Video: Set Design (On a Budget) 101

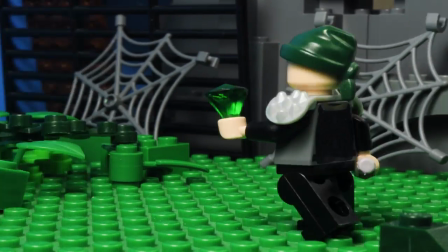Set design. It can be tricky. Now, if you're a brick filmer, you only have about 2 options when it comes to building your sets.
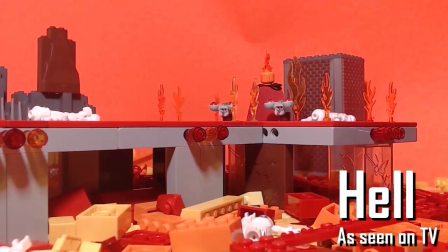You either build your own from the ground up, using any spare pieces you have, or buy and use already existing sets created by LEGO.
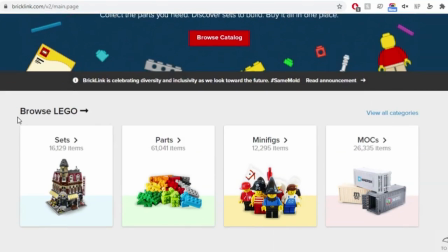This isn't an option for most of us. Thankfully, there's Bricklink, and you can buy literally any brick or minifigure LEGO has ever made from this website on its own.
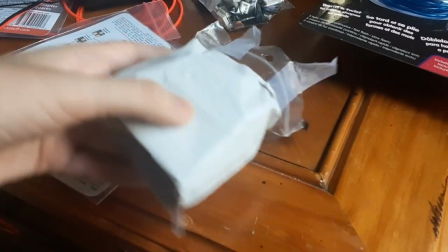It comes in these little bags. It's pretty cool.
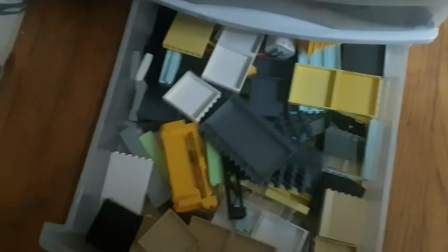It's very useful because instead of buying a $200 set on one building, you can only spend like 50 bucks, get a ton of bricks, and make a billion buildings, or trees, or various other sceneries.
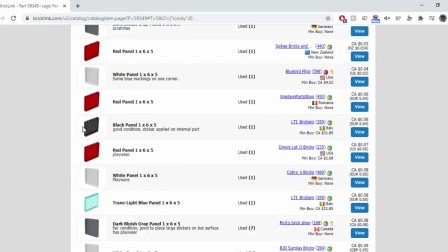Really depends on what you want. Now, I got a bunch of these panel pieces and these plates.
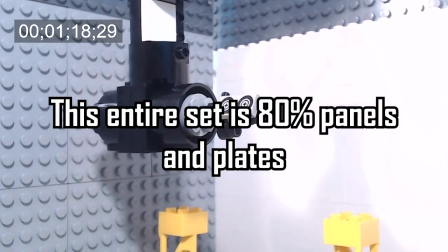Big pieces are nice if you're on a budget, because they're not that expensive, and they can fill up a lot of space. So, you have your pieces.
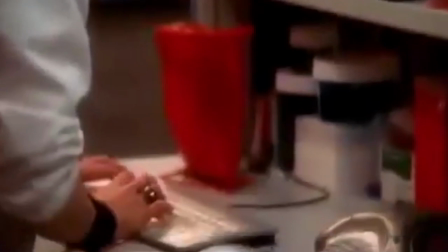But what are you making? Well, if you already have your story written out, you probably know where it takes place.
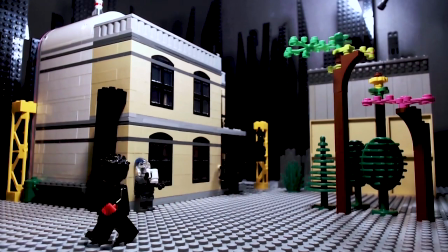This scene I wrote takes place in a city. But what makes a city? Well, you got a lot of buildings, people, cars, roads, street signs, but let's focus on the buildings for now.
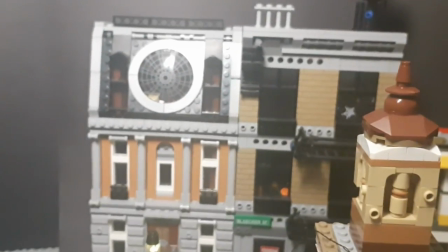Now, like I said before, you can actually use actual LEGO sets like these modular buildings, though they are very expensive.
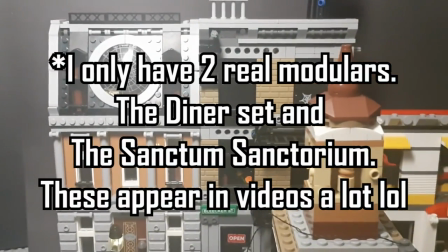I only have 2 of them myself.
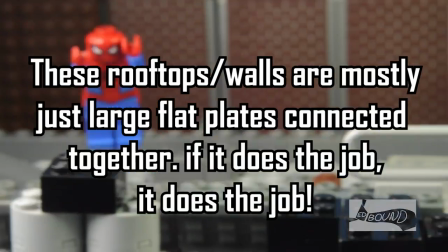So to fill up more space, I also just put a bunch of random bricks together to sort of create various structures to, perceive themselves as buildings.
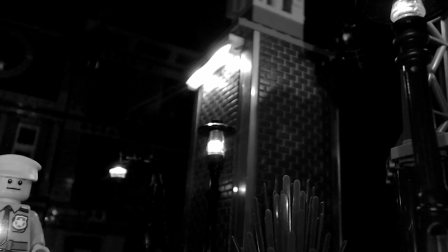And also, I make sure I build them high, because you really want to have a lot of verticality within your sets.
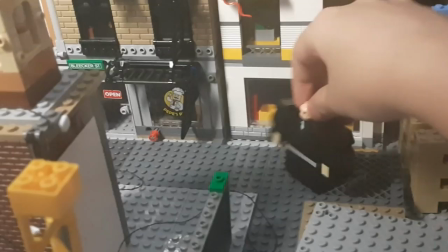It really helps make it feel more grand. But sets aren't only just what you see in the background.
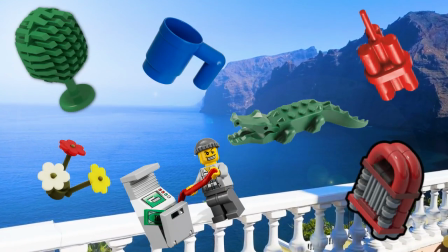What really brings those things to life are the props. Props are very important!
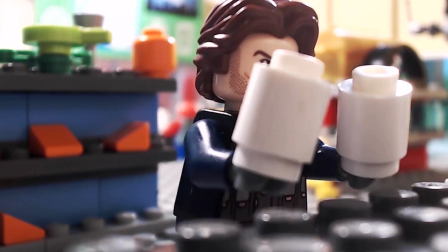A prop is the link between your character and their world. And the more your character interacts with the set, with the props, the more believable that world is.
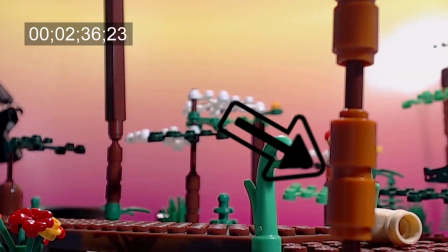Think stuff like flowers in a house, a chicken in the forest, a trash can in the city, or skeletons in an underground dungeon.
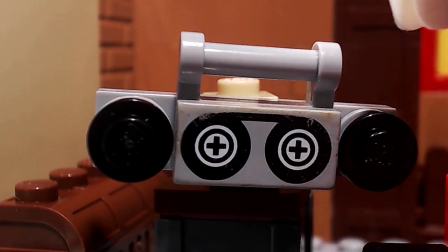All this helps tell a larger story about your setting without ever even saying a word. Be sure to dress up your sets as much as you can with smaller props that make sense within the scene.
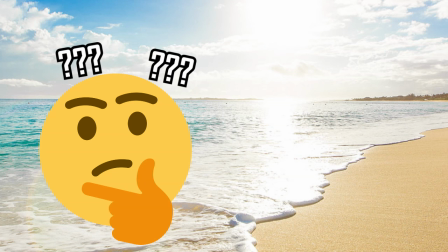Think about the setting. Are you at a beach? What are you gonna find at a beach? Sand, crabs, umbrellas, people? You gotta make sense. I don't wanna see any of you people doing weird stuff, like putting a DX racer in the middle of the forest.
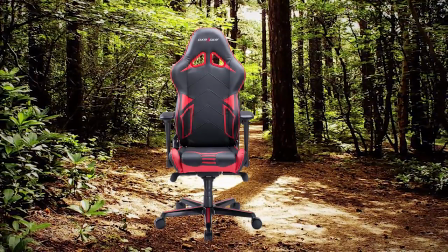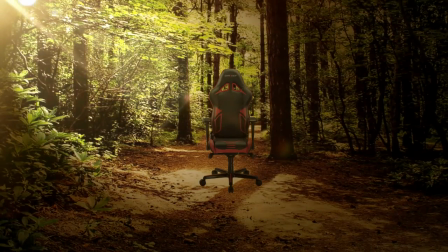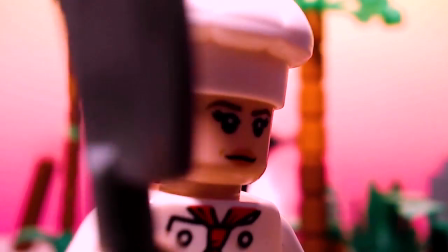Actually, you know what? When presented properly, pretty much anything can work anywhere.
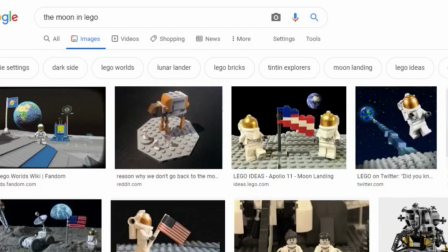So, go nuts if you really want to. Be creative. I recommend looking up a bunch of custom builds of different sceneries that you're trying to accomplish.
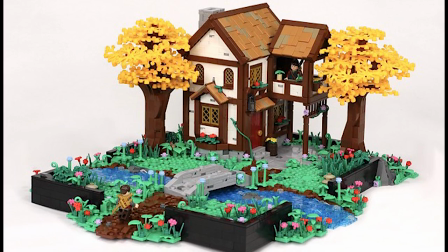There are a ton of talented people out there and a lot of creativity and inspiration to draw from. Not just from these images, but also from your own favorite brickfilmers as well.
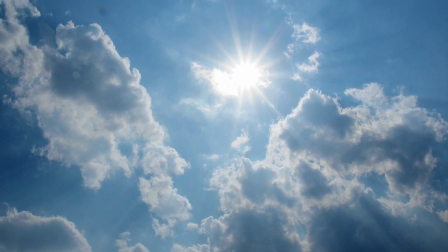Okay, what about the sky? You need a sky if you're gonna have a world, right? Well, for me, I used a bunch of poster boards that act as different times of day.
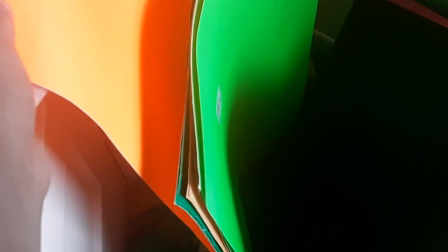We have your nighttime, you have your sundown, sunrise, and some green screens.
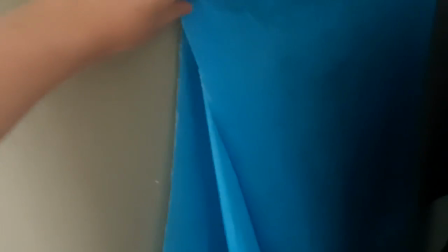And for the bright blue daytime skies, I have this tablecloth pinned up to my wall, behind my set.
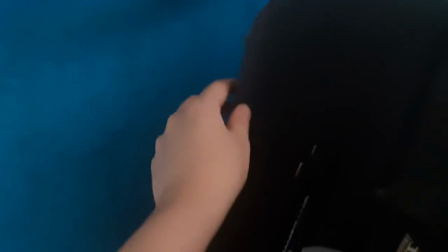It's always there, so I never have to remove it, but I can also just put other poster boards right in front of it if I want to change the time of day.
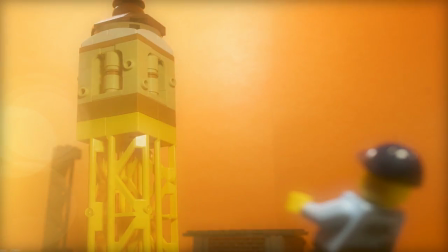It's pretty snazzy and pretty simple. If your scene takes place outside, you want to make sure there's a solid amount of distance between your foreground characters and the background sky.
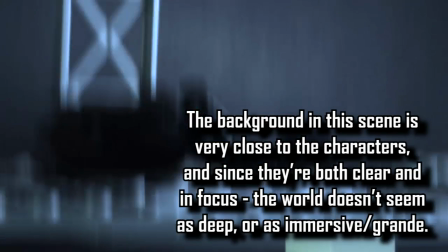This creates the illusion of depth. If your character is standing too close to the background, they're going to cast a shadow on it, and then the illusion is just doesn't look right.
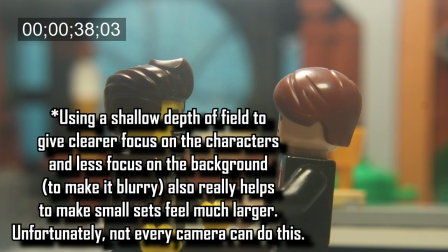Try using a shadow depth of field so that your background is blurred out. Now it's time for some fast tips.
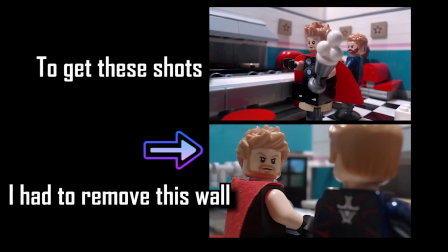Build your set in a way that makes it easy to remove large obstacles that can block a nice camera angle. This makes it easy to diversify your cinematography.
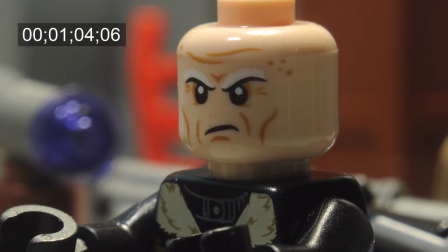If you don't have a lot of pieces to work with, use a lot of close-ups and keep the main focus on your subjects. Put windows in your interior design, and then fill up that window space with some background objects.
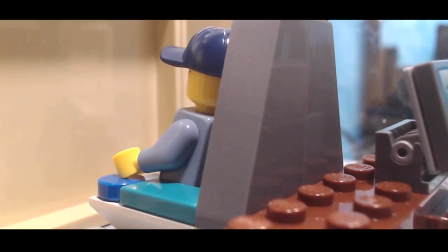You not only want to build a world within your characters' homes, but also beyond that too. Have some spare plates? Here's how you can turn that into a building.
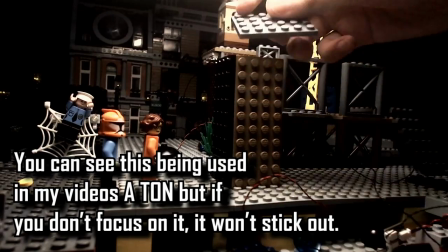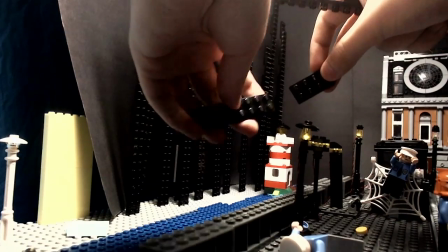And here's how you can turn a bunch of skinny plates into a skyscraper way in the background. Your buildings don't need to have a lot of detail to be recognizable as buildings.
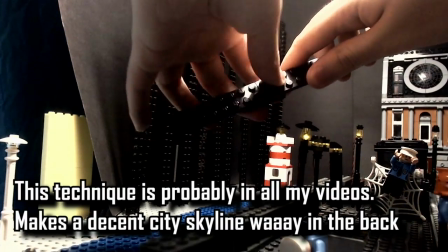You can just build up a bunch of bricks in different ways and people will get the idea.
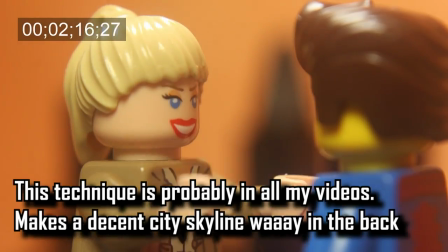And that's pretty much all I have to say on that matter. I hope you've been able to learn something new off this video, especially if you feel like you've been struggling with your sets.
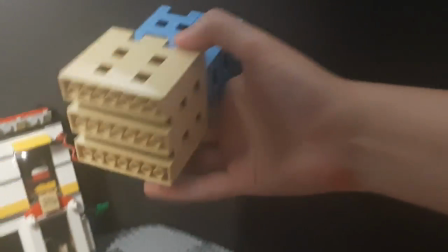I know a lot of people, especially getting into brick filming at first, it can be difficult because you don't have a lot of Legos, but just remember that, again, it's not about what you have,
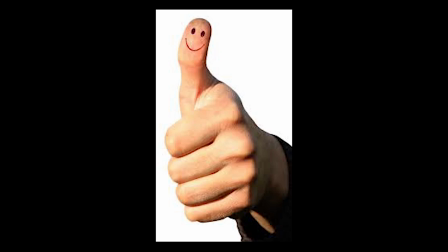it's how you use it. So just keep going. Want to learn more about this set and these LED lights?
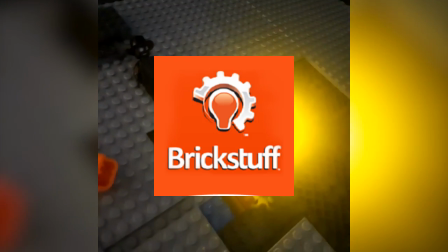Well, check out brickstuff.com, the site that I got these from, or check out how I hid the wiring here on my Instagram.